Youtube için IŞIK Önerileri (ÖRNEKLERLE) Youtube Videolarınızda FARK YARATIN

Bu petek sayesinde daha da odaklı bir şekilde bu ışığı bizlere sağlıyor. Bunların dışında bir tane de böyle hani nasıl diyeyim, film setlerinde görmeye alışkın olduğunuz bir ışık şekillendiricim var. Bu isterseniz şu şekilde de çıkabiliyor. Şuradaki peteği de şöyle bir alalım. Bunu da yine ışığın kenarına takıyorsunuz.
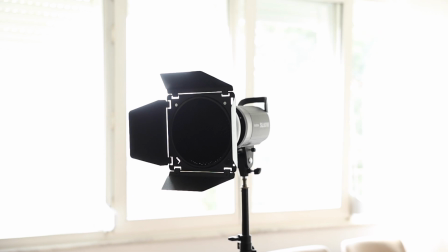Hatta bu tasın kenarına takıyorsunuz. Işığı daha da şekillendirebiliyoruz. Hani demin söylemiştim ya, tavana biraz daha hani böyle toplu bir şekilde yansıtabiliyoruz diye.
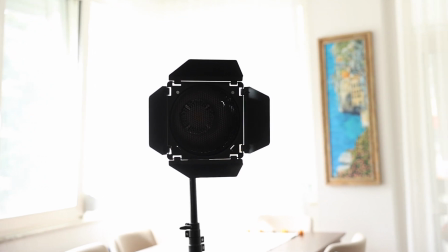Burada ışığın gitmesini istemediğiniz bir açı varsa onu şu şekilde ayarlayabiliyorsunuz. Yani şöyle daha dikdörtgen ya da daha kare ya da daha şekilli bir ışık şekli olsun istiyorsanız bu tarz bir barn door satın alabilirsiniz. Tabii ki bununla beraber aynı zamanda yine bir grid geliyor. Yani o bal pati dediğimiz aksesuar da geliyor. Bu da yine ışığın daha doğrusal olarak gitmesini sağlıyor. Aynı zamanda bu aksesuar setinin içerisinde bir de renk filtreleri var. Renk filtrelerini de taktığınız zaman çeşitli yerlere, eğer bu ışıklardan fazla varsa elinizde, bir tarafa farklı bir renk verebiliyorsunuz. Mesela şu anda arkada bir kırmızı, bir mavi ışıklarım ve arkada da sarı bir ışığım var ama bu farklı. Onlara da birazdan zaten değineceğim. Şimdi isterseniz öncelikle klasikleşmiş buradaki hani tüm YouTuber'ların evinde bulunan bu Ring Light'la nasıl yine bu aynı setup içerisinde nasıl bir görüntü elde edeceğiz,
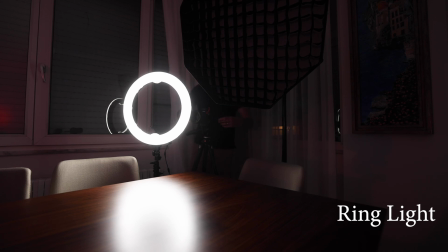ona bir göz atalım. Evet, ışığımızı açtık. Burada da hemen bir kontrolümüzü gerçekleştirelim.
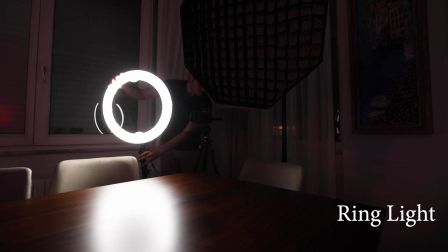Işık bakalım nasıl geliyor diye.
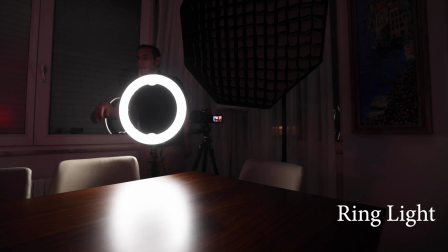Şu şekilde kontrolümüzü gerçekleştirdikten sonra isterseniz gelin şöyle bir masanın etrafına geçelim.
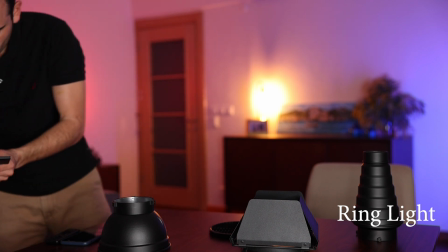Bu arada diğer açımızı da kontrol edelim ki orada da size bunu düzgün bir şekilde gösterebileyim.
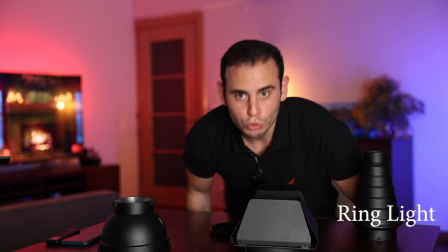Evet, diğer açımız da düzgün. Şu anda gördüğünüz gibi sadece bu ışıkla çekim yapıyorum.
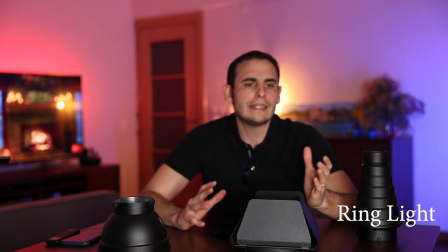Tabii ki bunun gücü şu anda ideal gibi gözüküyor oradan ama isterseniz bunun gücünü tekrardan yükseltebilirsiniz, alçaltabilirsiniz.
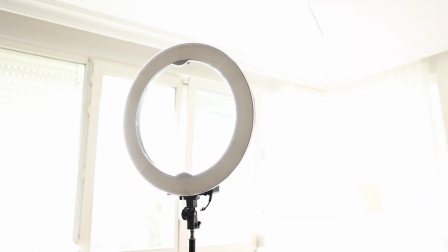Demin söylediğim gibi aslında bu piyasada bulunabilecek en dandik ring light'lardan bir tanesi.
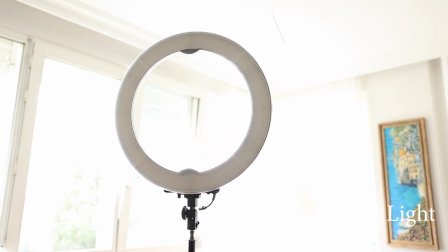Fiyat performans ürünlerinden bir tanesi. Sadece şu şekilde tekrardan bir göstereyim.
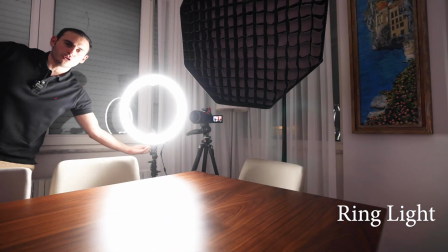Gücünü kısıp açabiliyoruz. Şöyle gördüğünüz gibi bu tarz bir ayar yapılabiliyor.
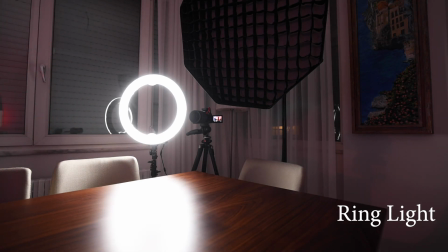Hatta biraz daha kuvvetli kullanayım deminkine göre. Nasıl bir fark olduğunu görün.
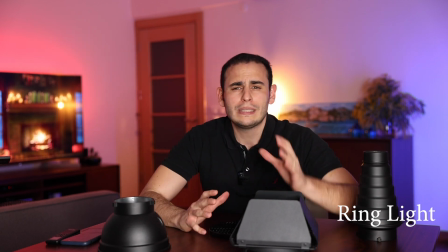Özellikle deminki setup'la beraber. Şu anda tabii şöyle bir durum söz konusu. Gözümü çok yoruyor.
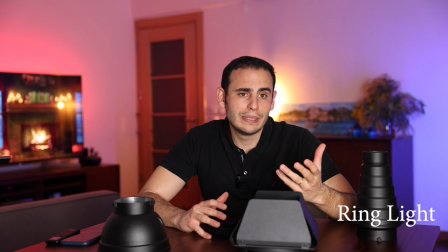Özellikle lensin ortasına yerleştirdiğinizde sürekli bakmanız gerekiyor. Ve bir yerden sonra böyle her yeri halka halka görüyorsunuz.
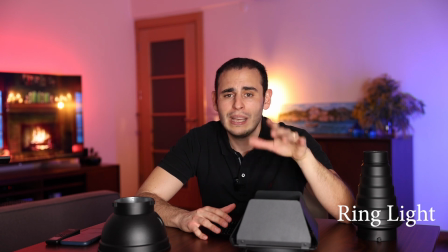O yüzden çok uzun süreler boyunca çekim yapıyorsanız gözünüzü yoracak bir ışık tarzıdır.
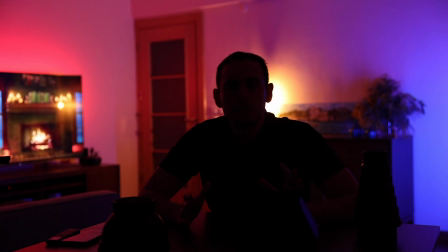O yüzden bunu şimdi tekrardan kapatıyoruz. Evet, ışığımızı kapattık. Yine gördüğünüz gibi tamamen karanlığa düştük.
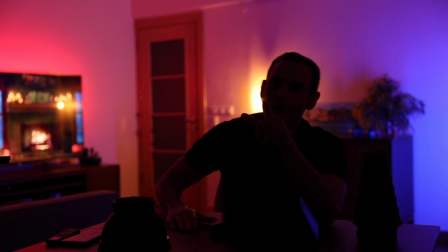Şimdi isterseniz gelin demin sizlere bahsetmiş olduğum SL60'a bir göz atalım.
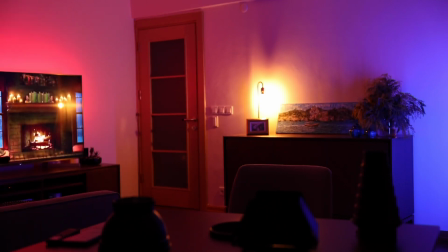SL60, demin de belirttiğimiz üzere burada önünde bir tane Octobox var. Bu Octobox'ı artık bir çıkaralım.
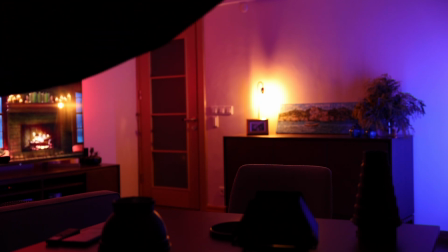Yani onu da size göstereyim. Bir hayli büyük bir Octobox bu. Boyutları ciddi manada büyük.
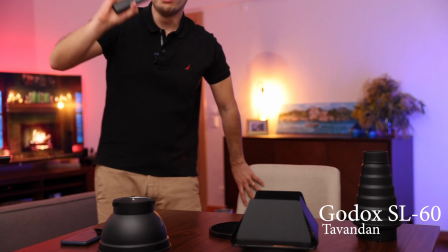Dan yansıyan yumuşak bir ışığım oldu. Tüm salon şu anda çok ciddi şekilde aydınlanıyor.
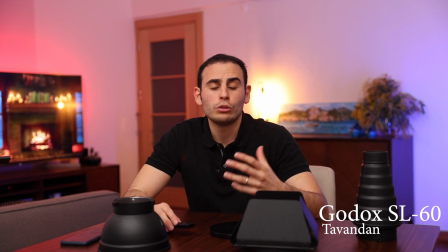Bu büyük Octobox ve önünde grid olduğu zaman çok daha doğrusal ve sizi aydınlatan bir ışık oluyordu.
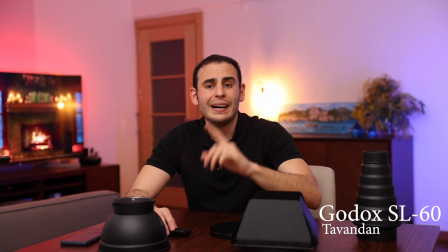Şu anda gördüğünüz gibi tüm salon aydınlandı. Hatta arka plandaki bu hani kırmızı,
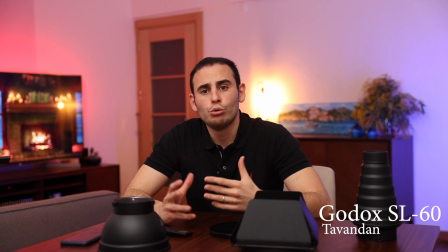mavi ve sarı ışıkların da aslında hani vermiş olduğu ambiyans efekti şu anda yok oldu gördüğünüz gibi.
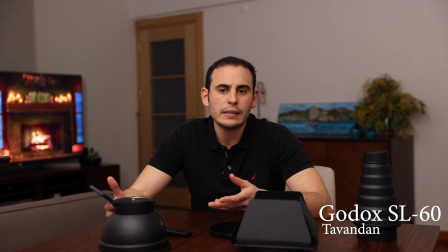İsterseniz o ambiyansları tekrardan bir kapatalım şu şekilde. Hani zaten arkası daha aydınlık olduğu için bu bile aslında işinizi görebilir gibi düşünülebilir.
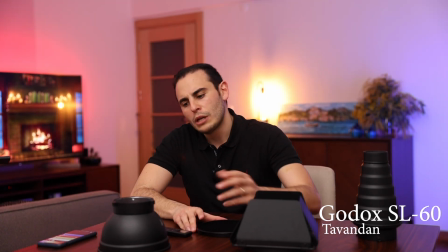Tekrardan açalım tabii bunları. Sonrasında burada göstermek istediğim şeylerden bir tanesi öncelikle tabii ki bu tas olacak.
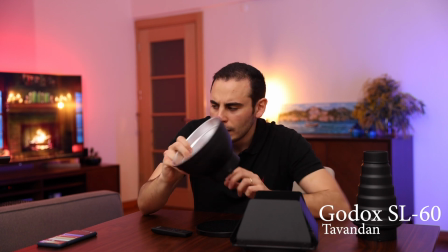Yani kutunun içerisinden çıkan harici tas olacak. Gelin isterseniz bir de onu bir takalım hemen hızlı bir şekilde.
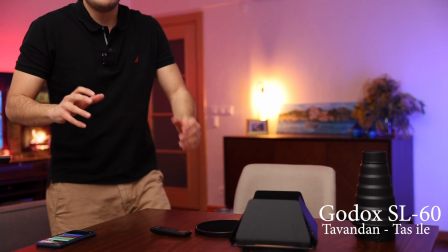Evet, tasımızı da taktık. Şu anda nasıl bir fark oldu? Tabii ki demin söylediğim gibi ışık artık biraz daha yuvarlak halde veriyor ve
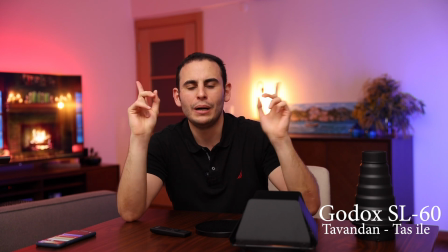gördüğünüz gibi aslında kırmızı ve maviyi biraz daha net bir şekilde görüyoruz.
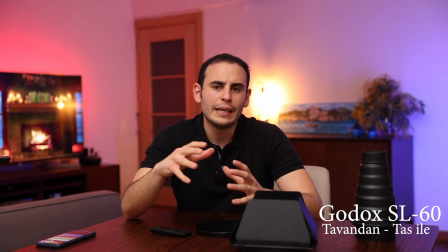Demin direkt hani çıplak bir şekilde tavana vurdurduğumuz için güç kaynağındaki led burada çok ciddi şekilde bütün tavana dağılıyordu.
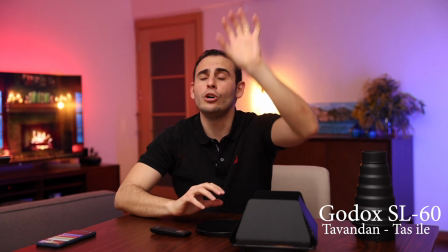Ancak şu anda sadece şuradaki alana geliyor ve daha doğrusal bir ışık oluyor.
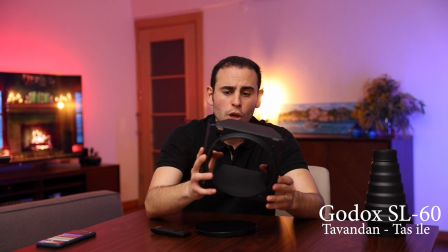Şimdi isterseniz biraz daha deneysel takılalım. Buradaki gördüğünüz barn door'u takalım ve sonrasında da şu gridi bir takalım.